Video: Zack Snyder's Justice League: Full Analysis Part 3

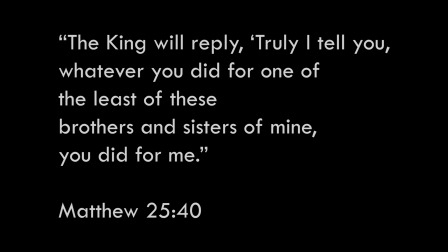Similarly, in Matthew, it says, The king will reply, Truly I tell you, whatever you did for one of the least of these, brothers and sisters of mine, you did for me.
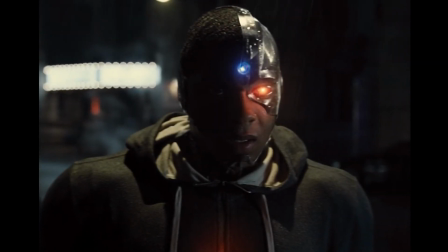The difference here is that Cyborg is not giving something that is his to give.
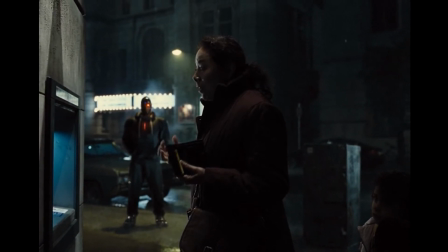In his effort to help this woman, he isn't being generous and serving from his own heart and his own possessions and his own resources.
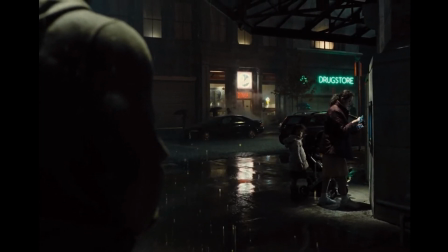He's actually stealing. Money doesn't simply appear in thin air out of Cyborg's hands.
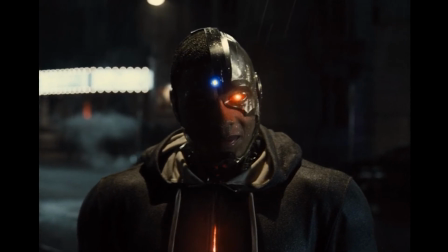That money must have been reallocated from somewhere else. Cyborg is essentially stealing and redistributing wealth as he sees fit.
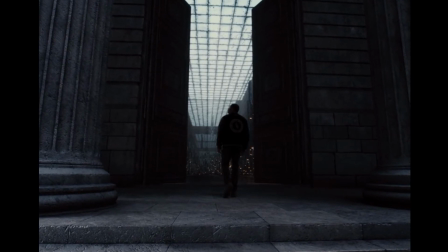This can also be seen by the symbolism of the temple that he is standing in.
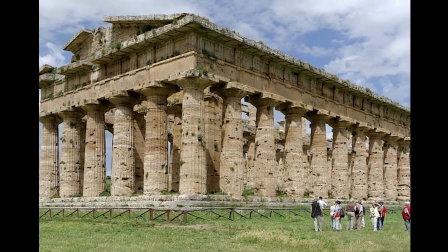In economic terms, there is a thing called temple or palace economy, where wealth is funneled through a central authority,
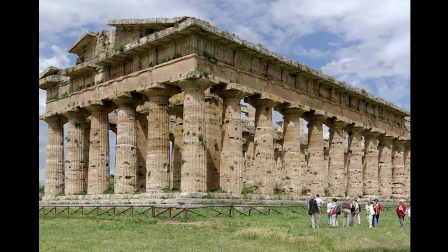the palace or the government, and then redistributed to the people as that authority saw the most beneficial to society.
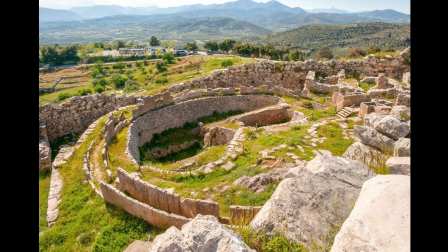The term originated in the study of the palaces of the Minoan or Mycenaean civilizations, which resided on Crete and mainly in Greece.
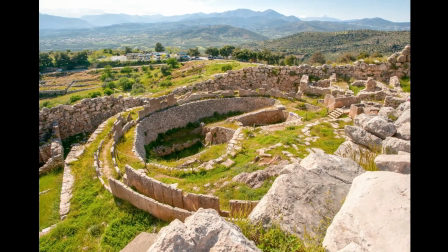With that in mind, it makes sense why this scene of Cyborg redistributing the wealth of society is inside of a temple of Greek design,
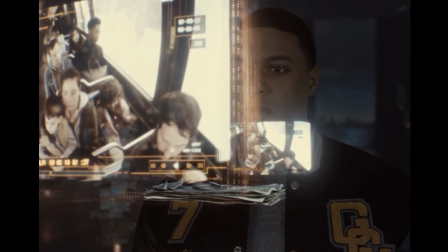because of temple economics, which comes from Greece. My intent here is not to say that the government or society should not help this woman.
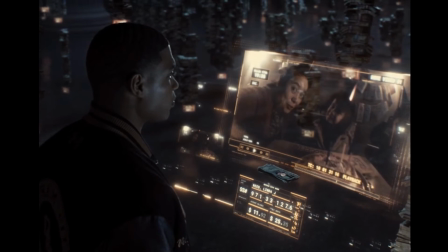I believe that we should have a social fabric that takes care of these kinds of people, and as a Christian, my heart breaks for her and her situation.
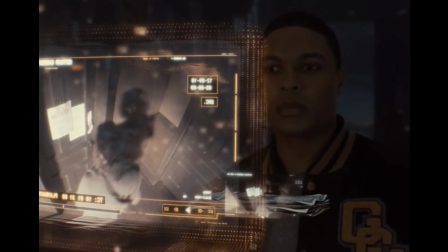However, clearly the story is making some commentary that should make us question whether Victor is doing the right thing.
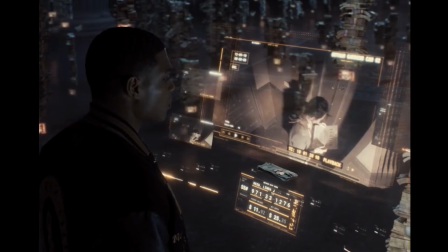Right after hearing Silas describe Victor's godlike control of the economic scales,
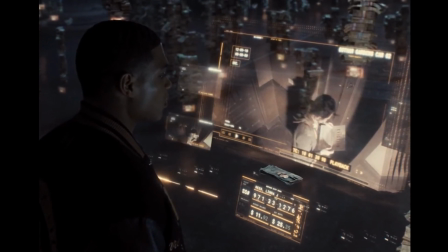and whether he would have the self-control to refrain from using it, Victor does not have that self-control.
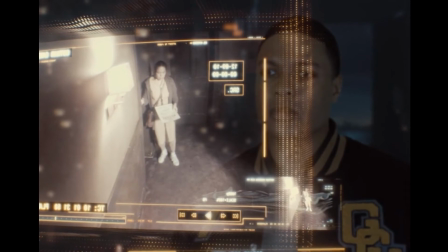He uses it to steal from some and give to others without considering all of the ramifications.
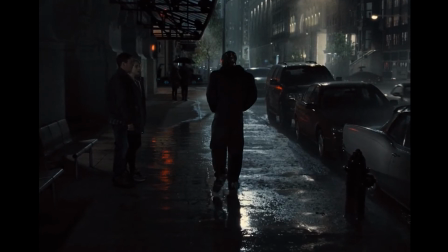We aren't told where the wealth was redistributed from, whether it was from many people or few, whether they were rich or poor.
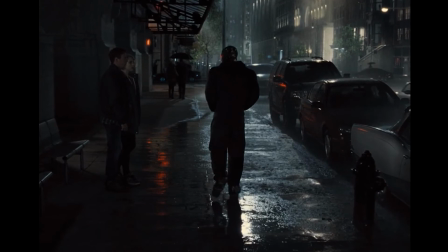Ethically, those factors shouldn't even matter. What is certain is that this is not generosity from Cyborg's own means to this woman.
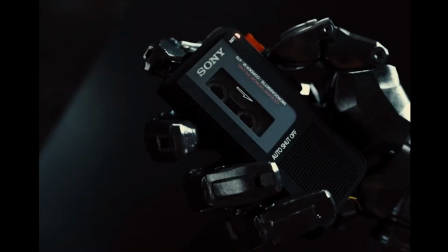This is Cyborg becoming like a king or a pharaoh and reallocating the money of others with a move of his hand.
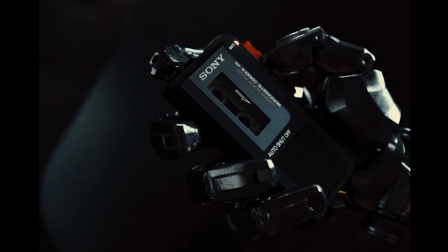The society hasn't appointed him to have this authority either. There are no checks and balances to his power beyond his own self-discipline.
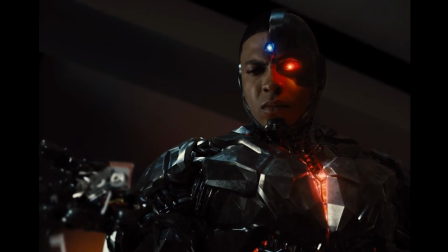As satisfying as it is to see this woman be given to, Victor has a lot of growing to do, to learn how to love and give and help people in a way that comes out of himself and not at the expense of what is good and just.
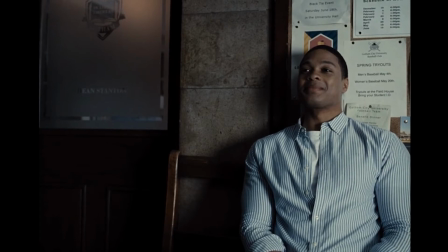The ends here are good, but the means are not, and the means are just as important, which the film seems to be doing a lot of questioning about.
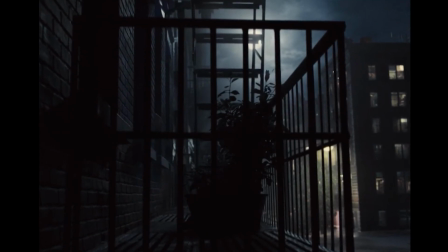Next Silas decides to go personal. He decides to speak from his heart as a dad, not just as a scientist and observer.
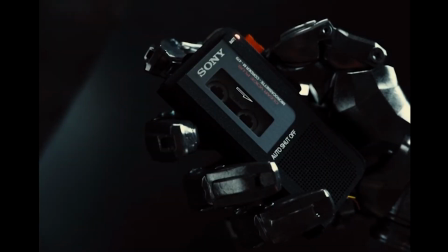I like here how the sound switches from non-diegetic sound, Silas' recording as a voiceover in the movie,
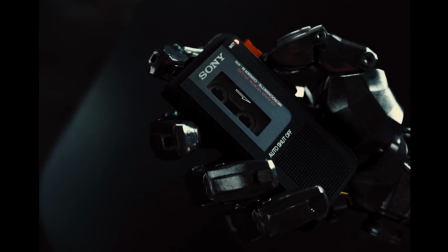to diegetic, in-world sound as we see Victor holding up the tape recorder and listening to it.
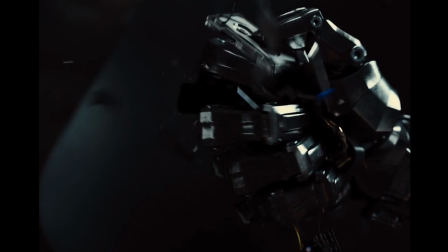The sound quality of Silas' voice changes as it re-enters the world of the scene we are in. When Silas uses the word father, Victor crushes the tape recorder into pieces.
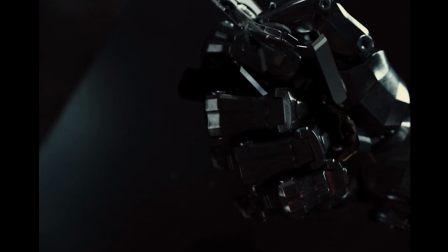His expression remains dark.
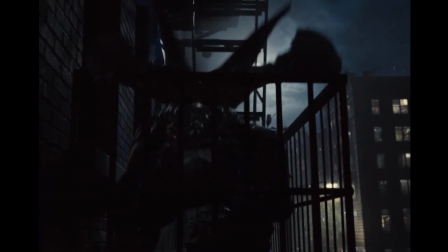A parademon appears at his window seeking out the box, and before it flies away we see Victor with his arm turned into a gun, holding the box to protect it.
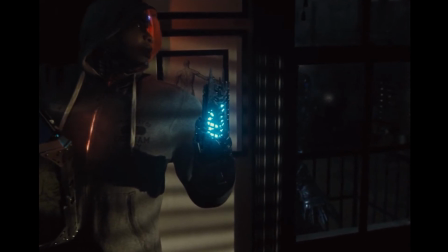I like that there isn't a big scene explaining that his body can weaponize, it is just one of the many things he is capable of at this point.
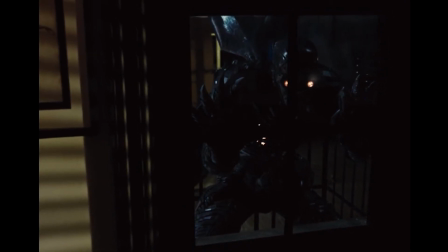He does however look down at his arm, possibly in surprise that it is transformed into a gun,
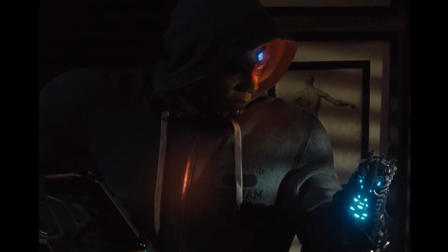which can indicate to the audience that this was maybe not a conscious decision, but instinct and self-preservation that brought it out.
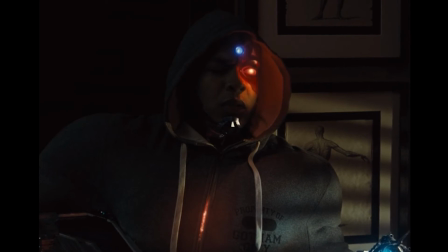When he felt cornered, his cyborg body brought out the weapons needed to protect himself. This foreshadows something that will happen later.
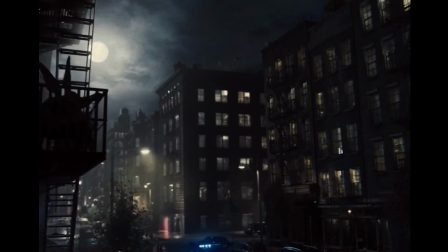Another nice detail is the reaction of the Gotham citizenry to the Parademon flying through the air.